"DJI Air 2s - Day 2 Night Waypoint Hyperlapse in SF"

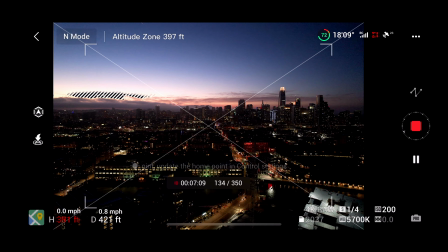I definitely trust that my Air 2S is safely doing its thing during a hyperlapse,
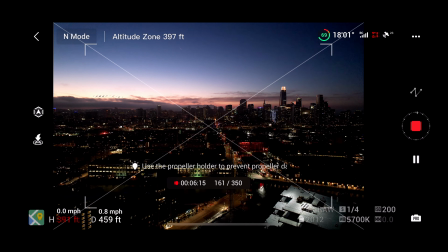but I always end up looking at the screen when it says something like, battery is overheating, or
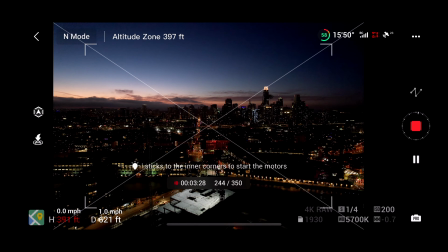positioning is unstable and collision risk increase, and a bunch of other shit that makes you worry for a split second that something's possibly going wrong.
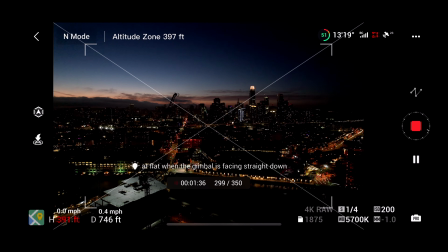Leave a comment below if you hate the tips, or let me know if you find them useful.
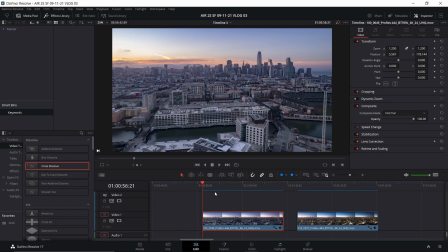Jumping into DaVinci Resolve 17, here you can see I have both of the hyperlapse in a 4K timeline.
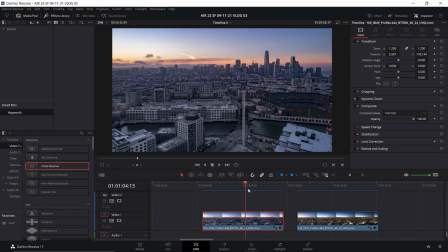Both have already been stabilized here in DaVinci. As I scrub through these clips, you can see that at the beginning of the hyperlapse,
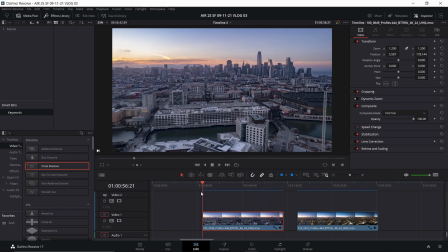they kind of orbit a little bit, and it's not just moving from the left to the right like I had set it up to do.
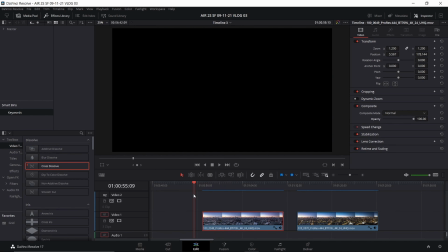I'm not sure if it was because of the wind or something I had done when I set up the hyperlapse waypoints originally.
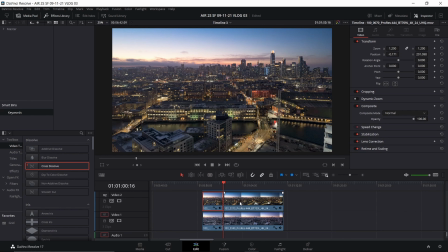I'm gonna trim both of these clips a little bit shorter to eliminate that rotation.
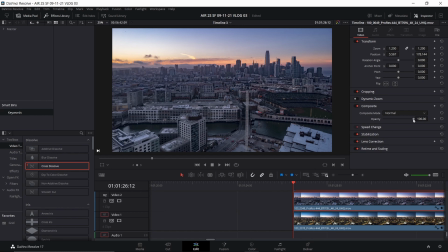I'm just gonna play with the opacity of the top clip so that I can see how much the clips are actually off from each other. It looks like this first one is off quite a bit. You can see the buildings in the skyline or the crane in the foreground don't really match up, which shouldn't be a problem.
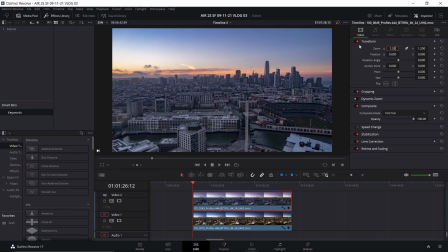I'm gonna show you in a second how you can fix that. First thing I'm gonna do is zoom in on both clips. That way I'll have a little bit of wiggle room to move them around and try to match them up a little bit better.
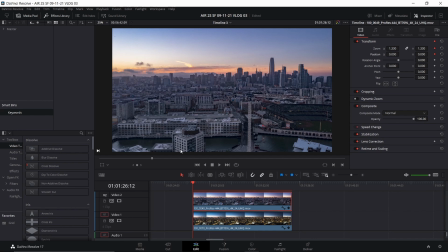Next, I'm going to do a little bit of keyframing. I'll set some keyframes at the beginning and end of both of the clips. I'm going to adjust the top clip and slide it over to the right so that the buildings line up a little bit better.
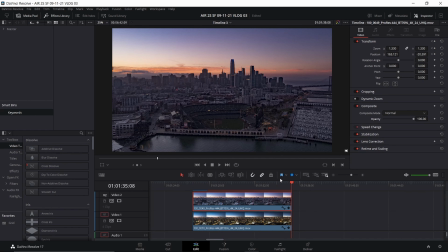Moving on here to the end of the clip, you can see that the buildings are off again, so I'm going to go up and set my keyframes for the end, and I will select the bottom clip this time. I'm actually going to slide that clip over a little bit to the left so that the buildings match up again.
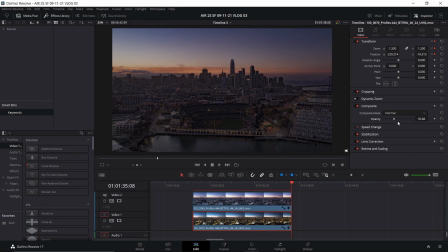When I adjust the opacity here at the end, you can now see that the end of the clip matches up.
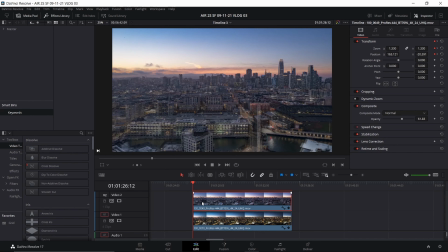Now I should be able to add a nice dissolve in between the middle of these two clips.
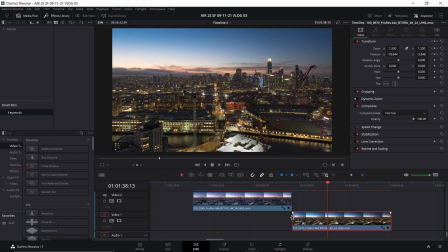Next, I'm just going to kind of look through both of the clips and scrub around and see where I want the transition to go exactly.
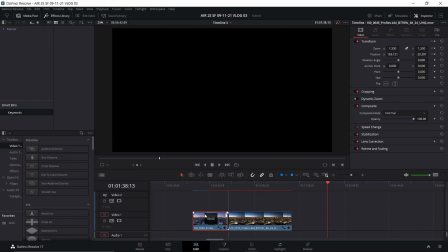I think I like it a little bit earlier in the clip. Since the clips are so long, I probably won't end up using most of the clips anyway.
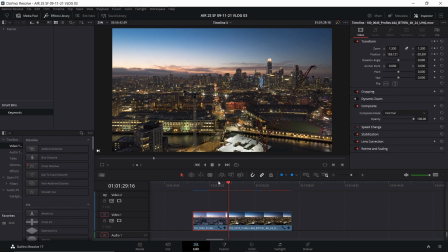I think somewhere about here looks good. And this is all just personal preference.
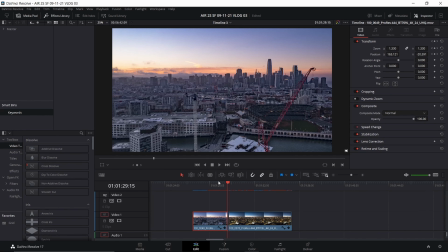You can make the transition happen later in the clip or earlier if you want. You can see that I picked a pretty good spot for the transition to go. Both of the clips line up really well, and I think that'll make the transition go a little bit smoother. There isn't too much left to do now, but drop in the cross dissolves. For something like this,
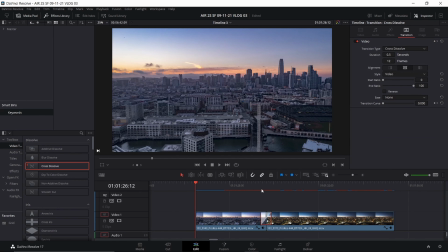you're going to want to keep it a little bit shorter so that transition from the first clip to the second clip goes
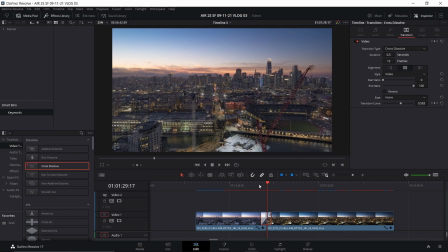by pretty quickly and doesn't give you time to really notice the differences in the two clips. I think I'm done, and the only thing left to do is play the final clip.
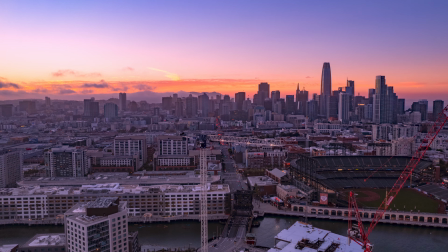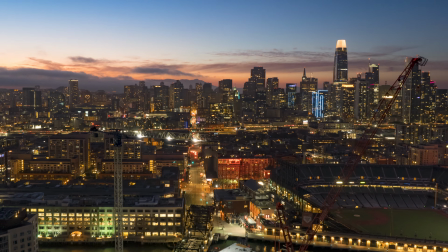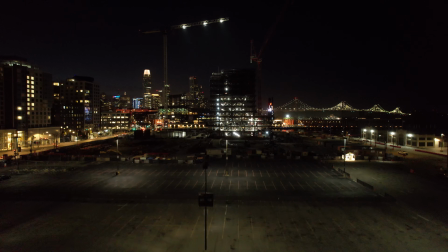That's it for the video. I want to thank you for taking the time to watch it all the way to the end.
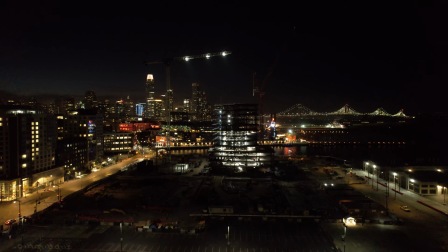Please consider hitting the subscribe button down below so that way you'll stay up to date when I upload new videos.